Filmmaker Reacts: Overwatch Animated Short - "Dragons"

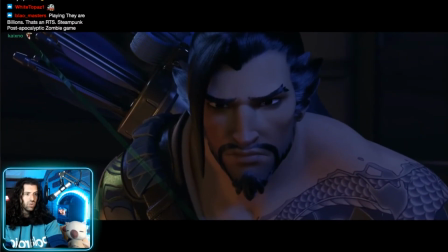228s Oh yeah,
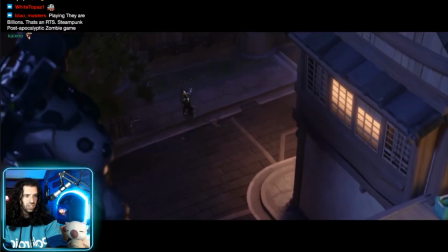229s this guy. this is the guy who's uh he has like katana right but the two brothers have argued
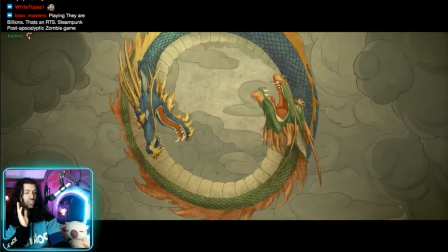238s over who could better oh that was just a great transition right there into rage and their violent
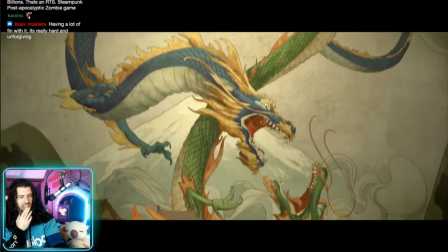242s struggle darken skies and i love how we're transitioning back and forth this is cool down
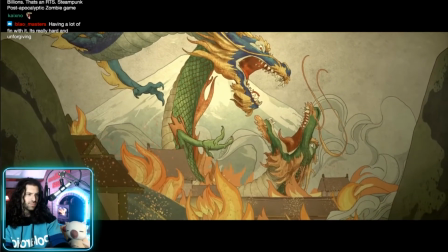247s his brother who fell to earth shattering the land wow
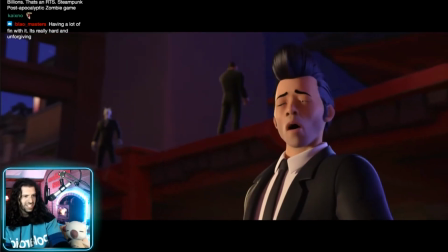252s okay very interesting that it's this modern setup that was cool
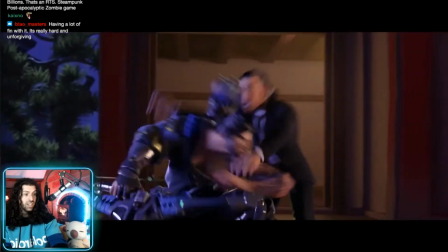259s Oh my god.
Alright, nice choreography.
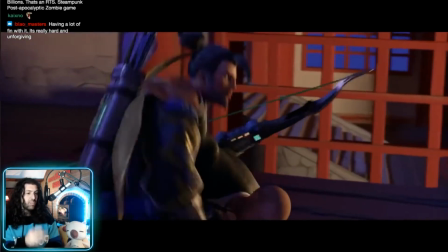266s
Okay, I like this immediately. It has kind of a John Wick feel to it. But with this Pixar kind of joyful, fun feel to it.
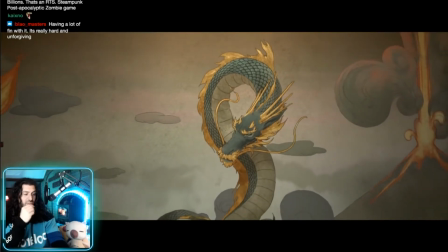275s
Like, come on, this guy's yawning and smacking into the gong. That's really cool. I love the music, too.
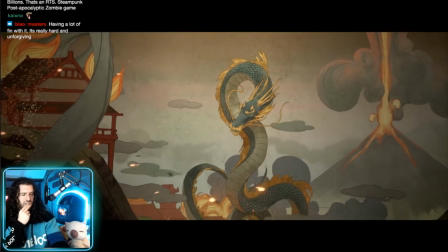283s
Yeah, great transition.
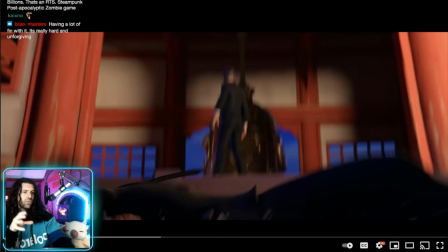285s
Again, this has a very Disney Pixar feel, like I said. like you go from actually really cool choreography right here to this
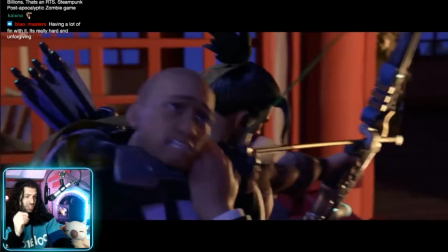292s
guy who's like fumbling his phone trying to alert the guards or whatever that was a really cool move and again what I like about it is it has sort of this
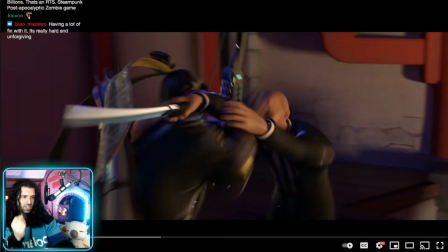300s
like anime type feel where notice they'll be like kind of key frames
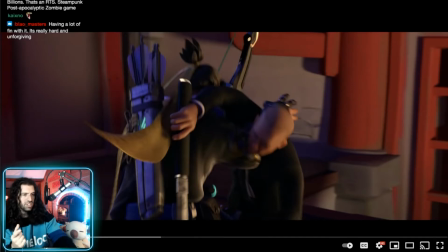306s
where he's moving incredibly fast he's very adept warrior but look what happens here he's spinning around and they make sure to freeze it like right
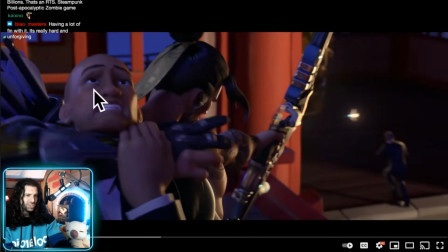314s
there so we get this awesome expression from this guy who's kind of like again it's very it's very fun it's very exaggerated it's very pixar which i love and notice they take that just just a couple frames right here if
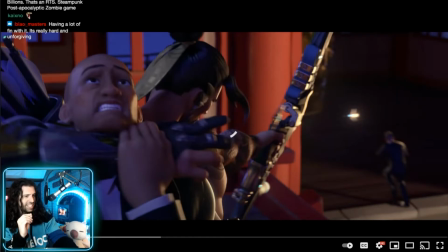328s
we pause play through if we go frame by frame they just take that little extra time to set this guy up here right in the left third of
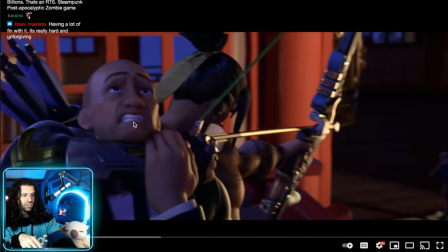336s
the screen great use of rule of thirds and also making a fantastic
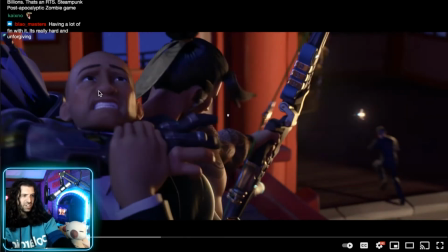341s
composition right as he lets loose this arrow it's actually funny i got into archery recently myself,
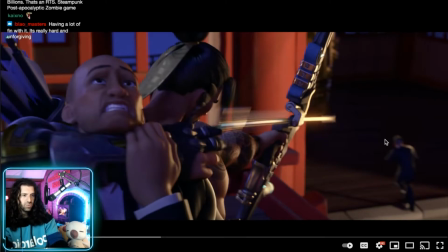346s
as he lets loose this arrow right at this guy. Again, beautiful bokeh in the background, you can still see that guy fumbling with his phone.
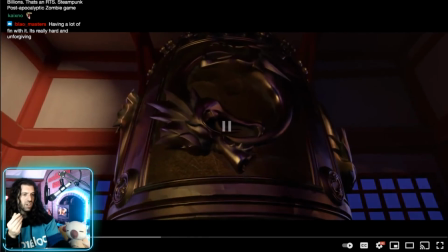355s
He shoots the phone out of his hand, and he smacks into the gong. Again, for me, it's just really clean. It's very fun, and I like that he's not eviscerating them and mutilating them and stuff. That's really cool. Good framing. Yeah, really, really good framing, Anna.
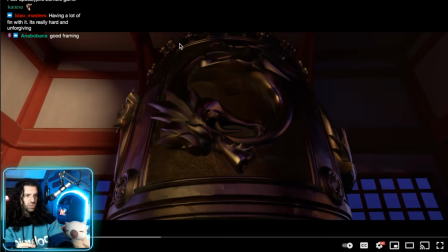371s
So what I like here, too, is this transition, Notice we have this beautiful shot of the gong that he smacked into. And then we're going to use this imagery of the two dragons to actually transition into this perfect circular shape of the dragon.
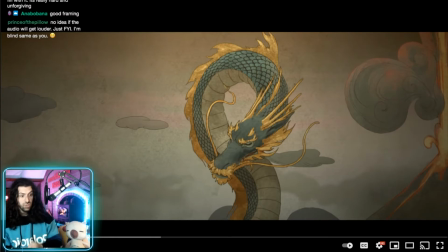388s
It's just great editing. And it comes down to actually great storyboarding at this level. Very well planned out.
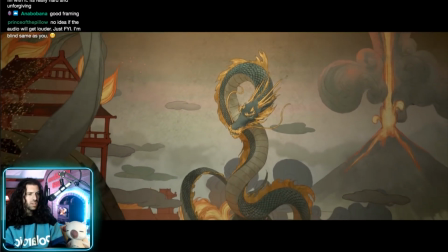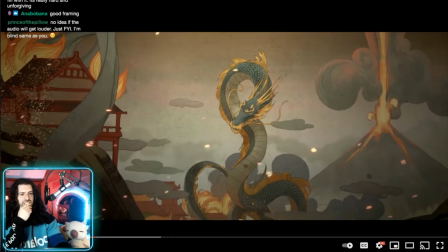401s
Oh, that was cool. Cool. That was such a good transition. That is such a good transition.
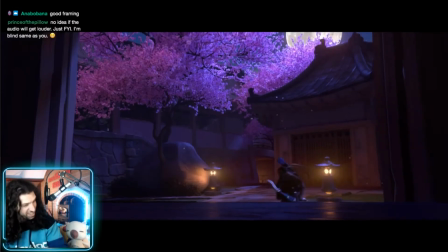410s
The embers of the fire transitioning into petals. That's beautiful.
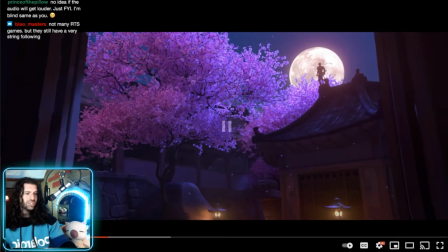415s
Beautiful editing, beautiful transition. And come on, can we just talk about this composition? Can we just talk about this composition? You're kind of drawn to this beautiful, beautiful tree with these glorious, glorious violet colors, pink and violet colors. and then of course the focal point of this image would be the moon being the brightest point
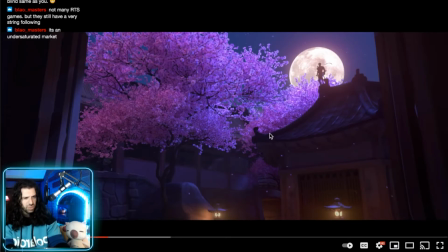434s
it draws your eye perfectly to it because we have these beautiful leading lines of this roof right up to this point and then of course he's revealed to be right there right in the middle of the moon it's just it's an absolute perfect composition I love it all right let's continue on here